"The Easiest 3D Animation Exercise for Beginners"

How it's different, the steps to building and animating it, and what it teaches you about 3D animation itself. First, let's build the pendulum.
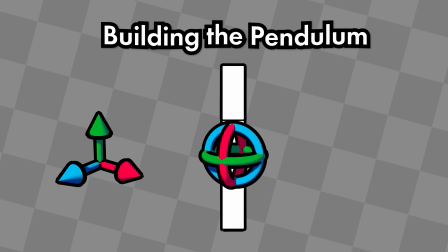This is a good exercise into how to navigate a 3D program, teaching you the move, rotate, and scale tools, as well as the concept of pivot points and hierarchy.
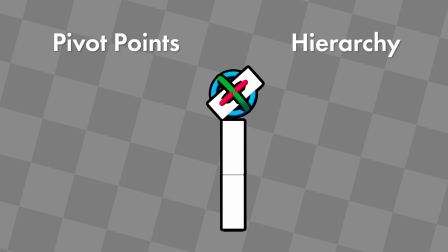When you start building the pendulum, the segment at the top won't control the segments below by default, and will rotate from the center of the segment.
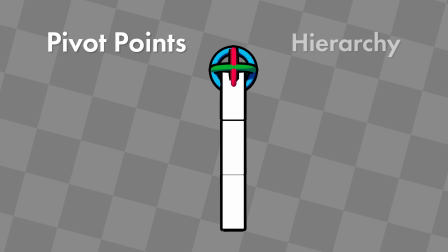We need to move the pivot point to the top of the segment, so it rotates from that point instead of the middle.
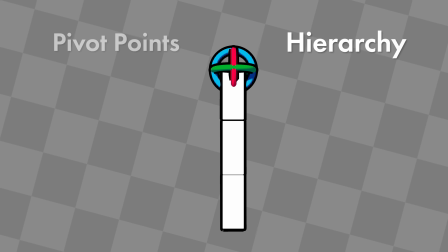And we need to place the following segments into a hierarchy.
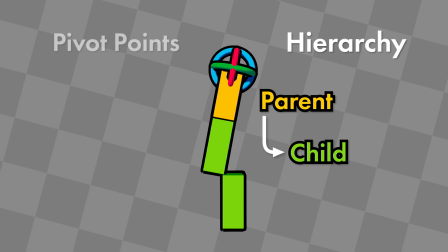This lets the segment at the top, the parent, control the segments at the bottom when it rotates, which are the children.
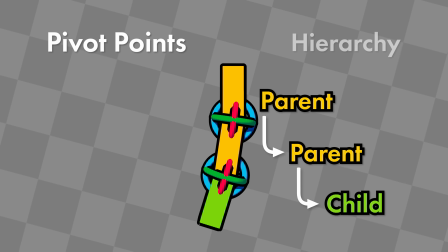Then you repeat the same steps for the following two segments, skipping the hierarchy change for the third segment since it's at the bottom of the hierarchy.
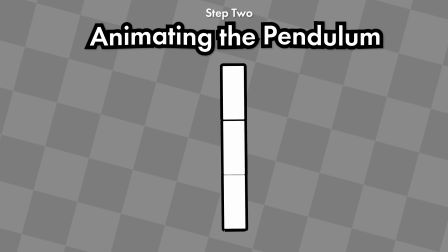Now with the pendulum built, we can start animating. All we need are three poses.
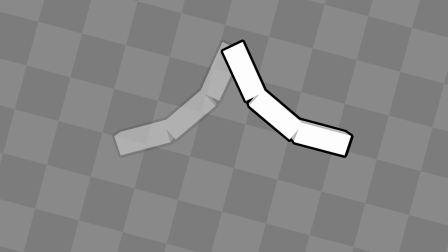The pendulum swings left, then right, then back left again, so the animation can loop.
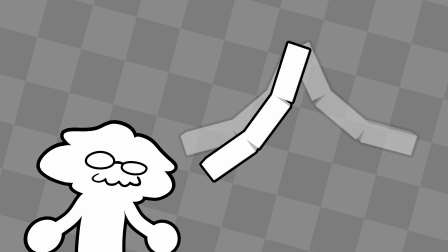But this is where things really differ from 2D animation, because it introduces the concept of keyframes.
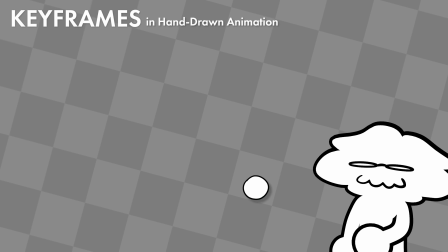If we were animating a bouncing ball pose to pose, then the keyframes would look like this. Then you draw the frames in between.
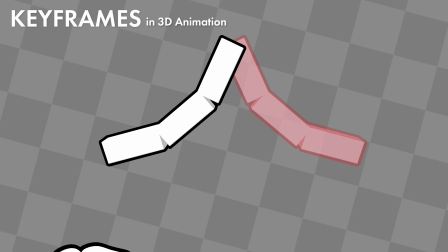However, keyframes in 3D animation are pretty different. We can still pose the pendulum at the three extremes like you would draw the keyframes of a bouncing ball,
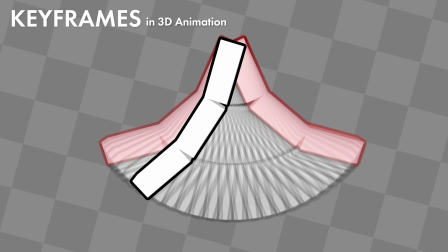but everything in between will be filled in by the computer automatically. Usually, it will also add the animation principle of slow in, slow out.
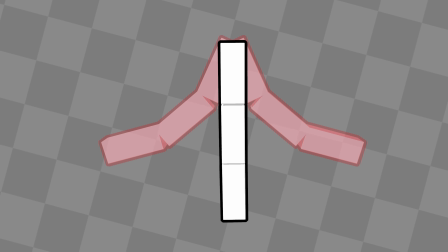The computer will slow the animation down as it reaches the keyframe. This is fine, but pretty bland.
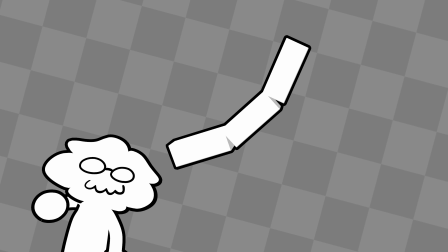You can tell it's being animated by a computer, not by you. So you need to add more to it.
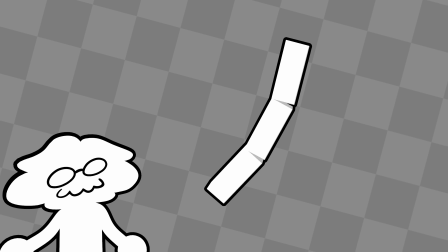And you can start by implementing some of the other principles the computer can't implement by itself, such as follow through.
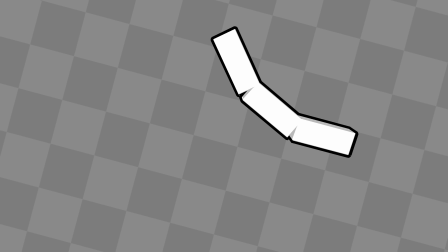One of the other big differences with keyframes in 3D animation is that every segment of the pendulum can be keyframed.
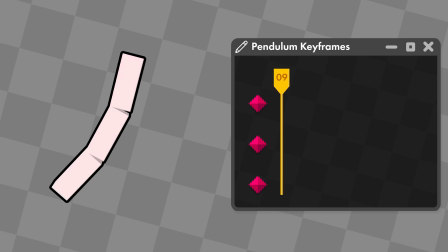We don't have keyframes of just these three poses, we actually have keyframes for each segment of the pendulum, at each of those three poses.
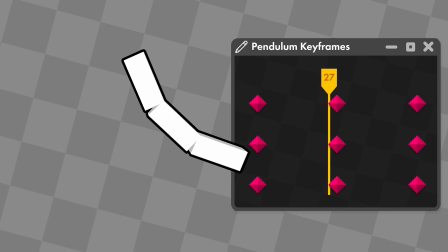They were just created at the same time for each segment, so they're all aligned at the same frame. But this means that each segment is moving at the same speed, at the same time.
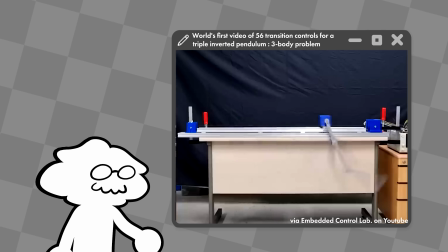Nothing moves individually. In real life physics, the base of the pendulum will stop swinging first, while the end of the pendulum stops swinging last.
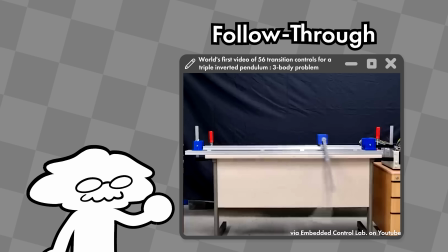This is the principle of follow-through. The entire pendulum doesn't stop all at once.
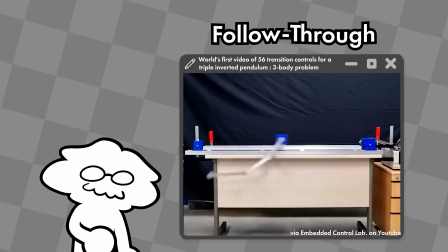Different parts will stop first, then swing the other way after the first segment is already swinging towards the next destination.
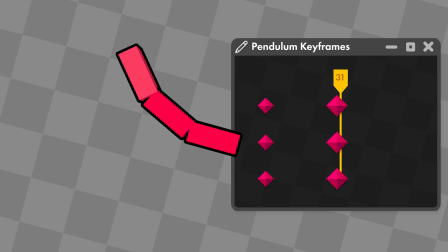Knowing that each segment of the pendulum has individual keyframes of its own,
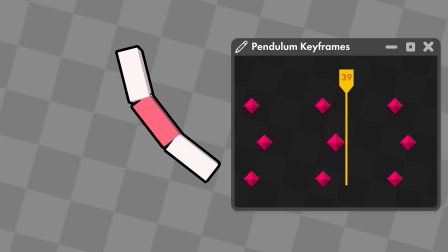we can use this to our advantage simply by delaying the second segment's keys just by a little bit, and the third segment's keys just a little bit more than the second.
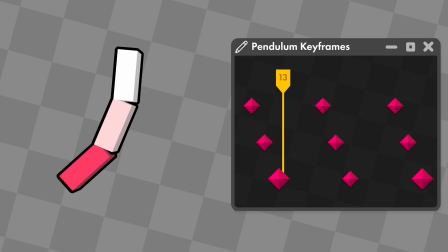There. Now it looks a lot more natural and less computery. And that's because it's something we added, not the computer.
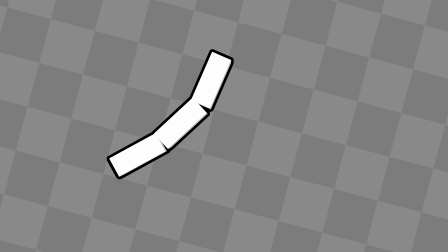This looks pretty good on its own, but we can go a few steps further. Two of the most important principles the bouncing ball teaches are timing and arcs.
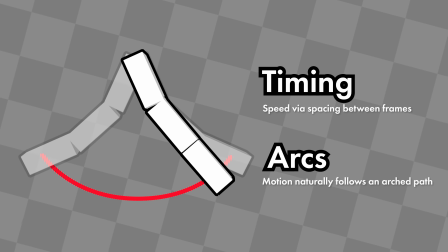Just by animating the pendulum, these principles have already been implemented. But to really understand them, we can play with the space between keyframes,
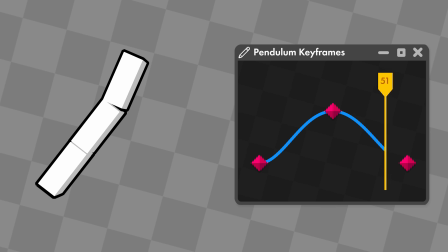the animation curves, which defines how much something is rotating at each frame of the animation.
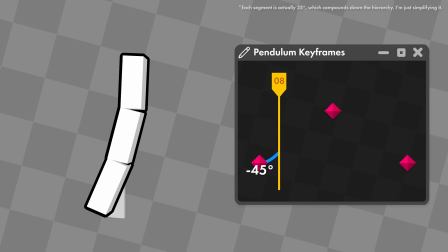So at the first keyframe, the pendulum is swinging at negative 45 degrees. On the next keyframe, it swings to 45 degrees, and then finally back to negative 45.
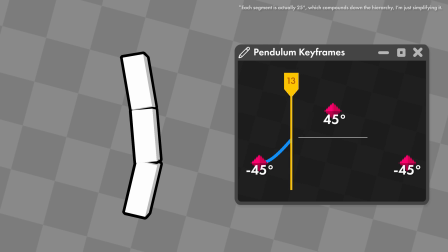But in between those two keyframes, at the bottom of its arc, it points straight down.
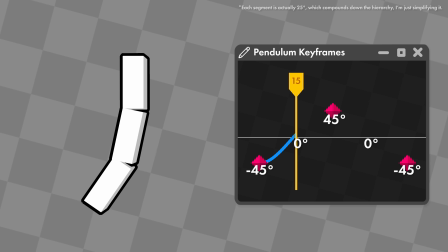So the curve shows us that it will reach zero degrees right in the middle. If these seem like a lot of numbers to you, don't worry.
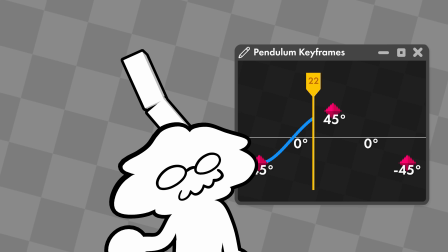You don't need to interact with any numbers while animating. This is just to show you what the computer is thinking, and what the curve it's showing you represents.
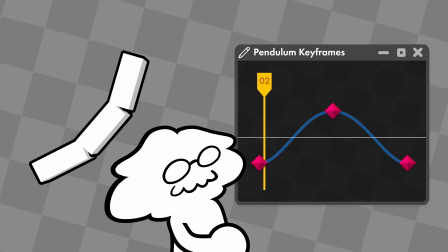What you really need to look at is the shape of the curve.
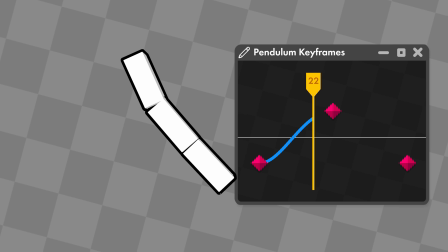Right now, the pendulum starts moving towards the next keyframe a little too quickly, which doesn't give the pendulum a lot of weight.
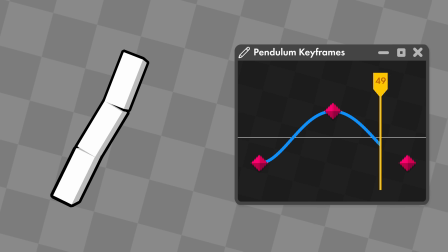So, if we want it to hold onto the peak of its arc for a little while longer, we can adjust the curve to have a sharper drop-off, like this.
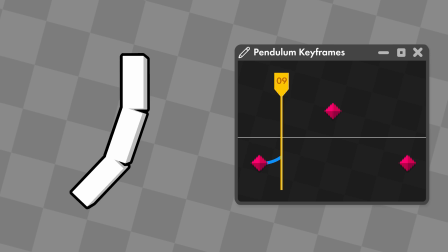Now, in between those two keyframes, the pendulum is at the bottom of its arc for only a brief second,
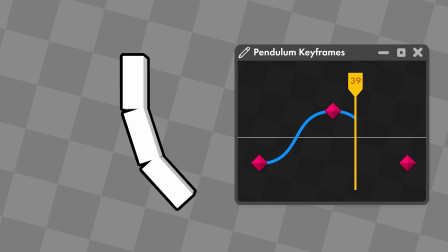while at the end of its arc for a bit longer than before, making it feel heavier.